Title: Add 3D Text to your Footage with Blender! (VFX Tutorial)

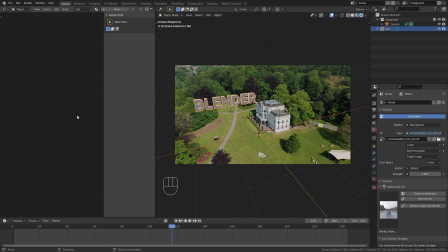So we need to rotate the HDRI. For this, open up a shader editor.
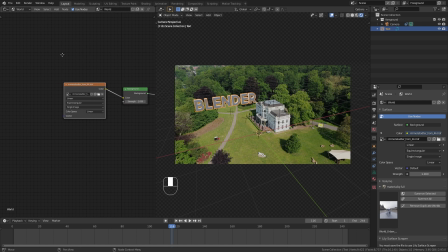Let's switch the nodes from object to world, and right here we have our environment texture. In order to rotate it, we need to press Shift A, and under input bring in a texture coordinate node,
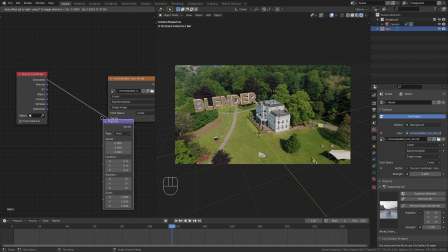plug the generated coordinates into the vector, which won't change anything, and then also use a vector mapping node,
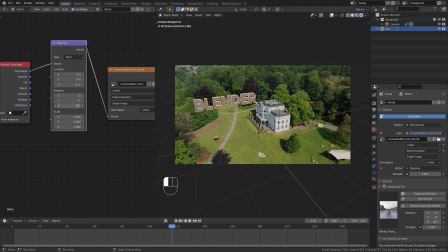and from this we can use this set rotation value to rotate the HDRI.
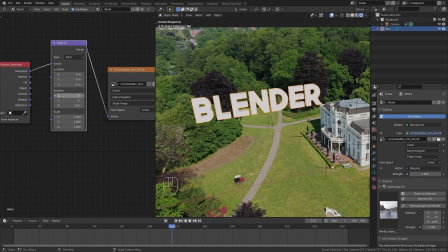And when we rotate this around, you can see that the sun is now coming from the front,
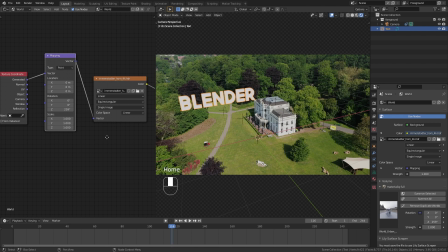which is way better in this case. Okay, so now that we have our light set up, let's adjust the material of our text object.
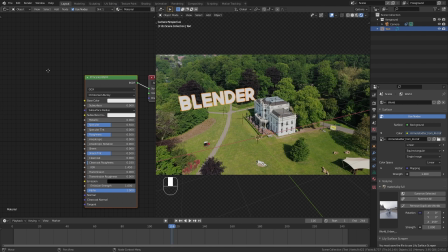So switch the shader editor back to object. With the text selected, click on plus to create a new material.
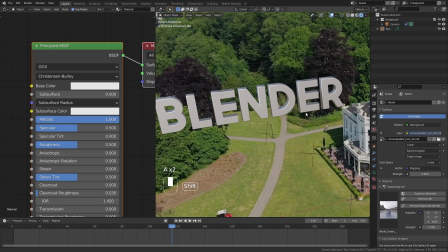And I think I'm gonna make it metallic.
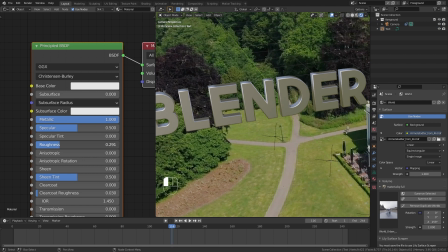Maybe also bring down the roughness a bit to get a bit more reflections.
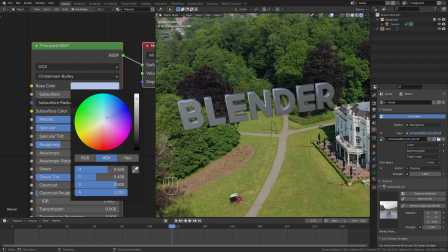And if you want to, you can change the color to whatever you want, but I think I'm just gonna give it a very slight blue tint.
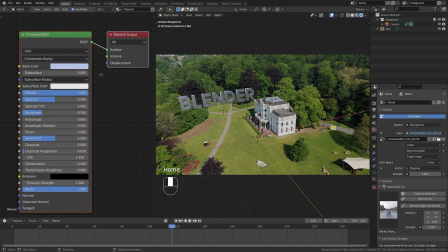I think that looks good.
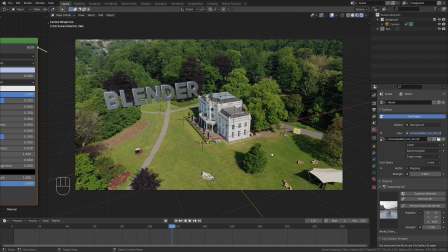Okay, so that's basically the setup for our scene, and we are already ready to render.
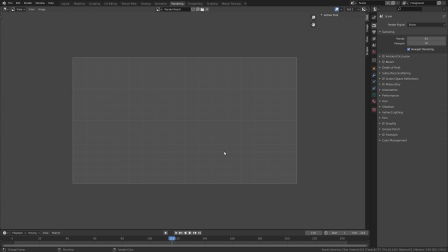So let's switch to the rendering tab and press F12 to make our first render.
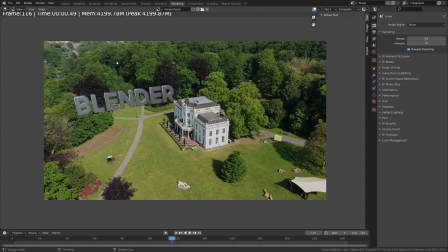And you can see that it rendered the text and automatically combined it with the background layer.
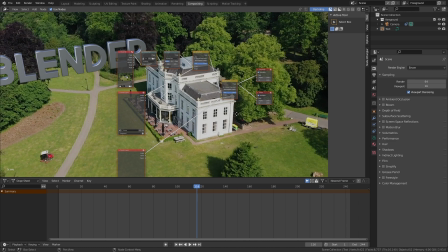This is because in the compositing,
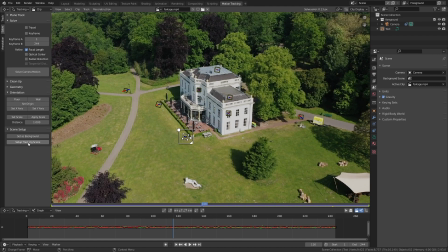it has this automatic node setup that it created when we clicked on the setup tracking scene button previously.
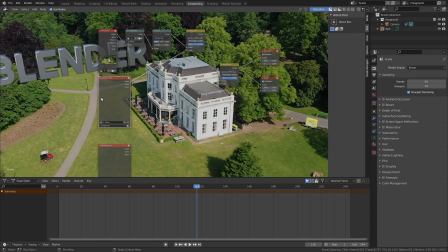But it also has two render layer nodes, which we don't need. One of them was for the background view layer that we deleted.
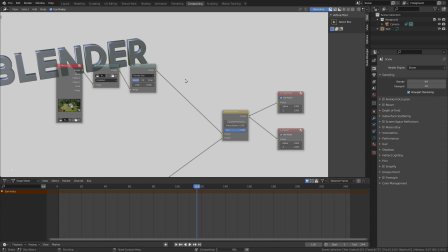So we can just delete one of those render layers nodes, and also one of those alpha over nodes.
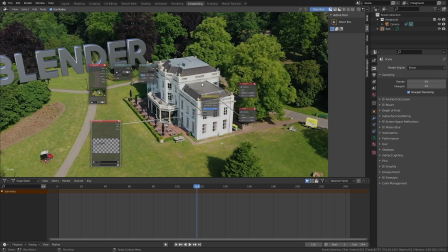And now we only have what we actually need.
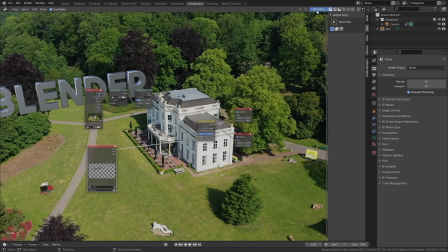Now, I don't like this default compositor setup, so I usually turn off the backdrop,
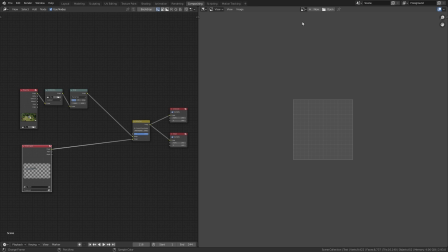open this window on the side, and switch this to the image editor.
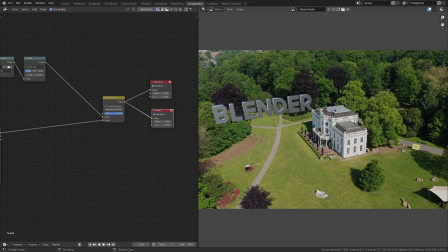In here, I then open the viewer node, and now we can see the output of this viewer node in here,
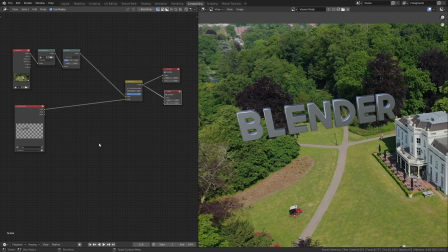and see what we are doing in the compositor. So there are two things that I want to do in here. So first of all, I'm going to press Shift A and bring in a color RGB node, RGB curves node right here, and block the output in both the image, the viewer output and the compositing output.
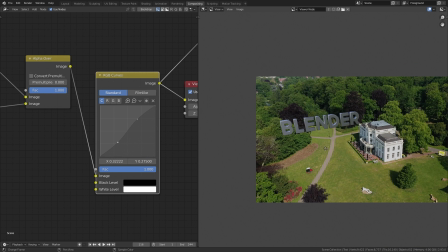Then I'm going to give it a slight S curve to increase the contrast on the overall image and make those two layers blend together a bit better.
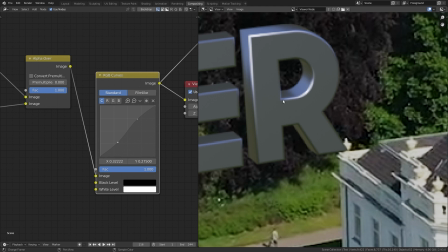And what I also noticed is that this 3D element of the text that we brought in is extremely sharp compared to the background footage.
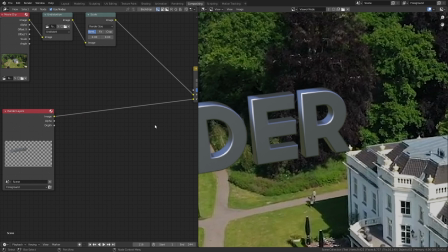So in order to make this a bit more realistic, we need to give it a slight blur so that it fits to the background. And in order to do this, after the render layer node, I want to bring in a filter node.
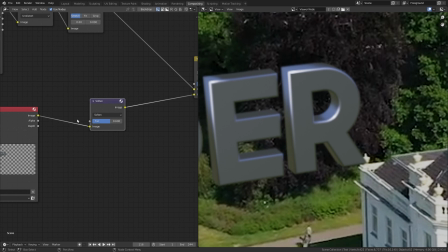Leave this as softened, but maybe bring the factor down to something around 0.6. to just give it a slight blurred look,
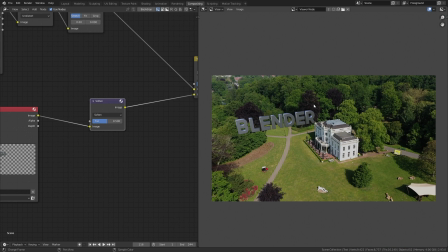maybe even 0.5, so that this is a bit more realistic.
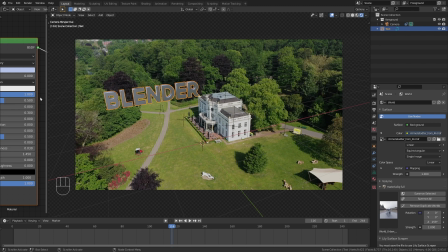That's basically it. If you want to, you can further adjust this.
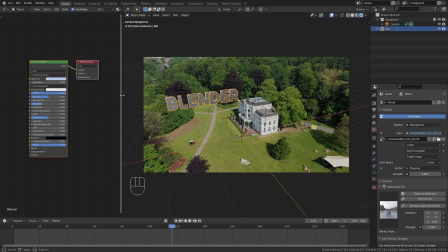You could improve the material right here, maybe give it textures, maybe add scratches to the metal shader or whatever you want.
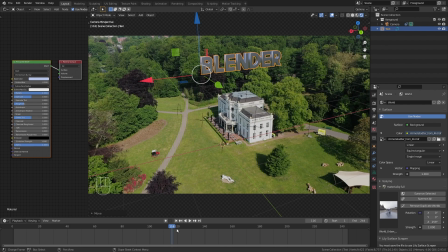You can also change the position of the text object.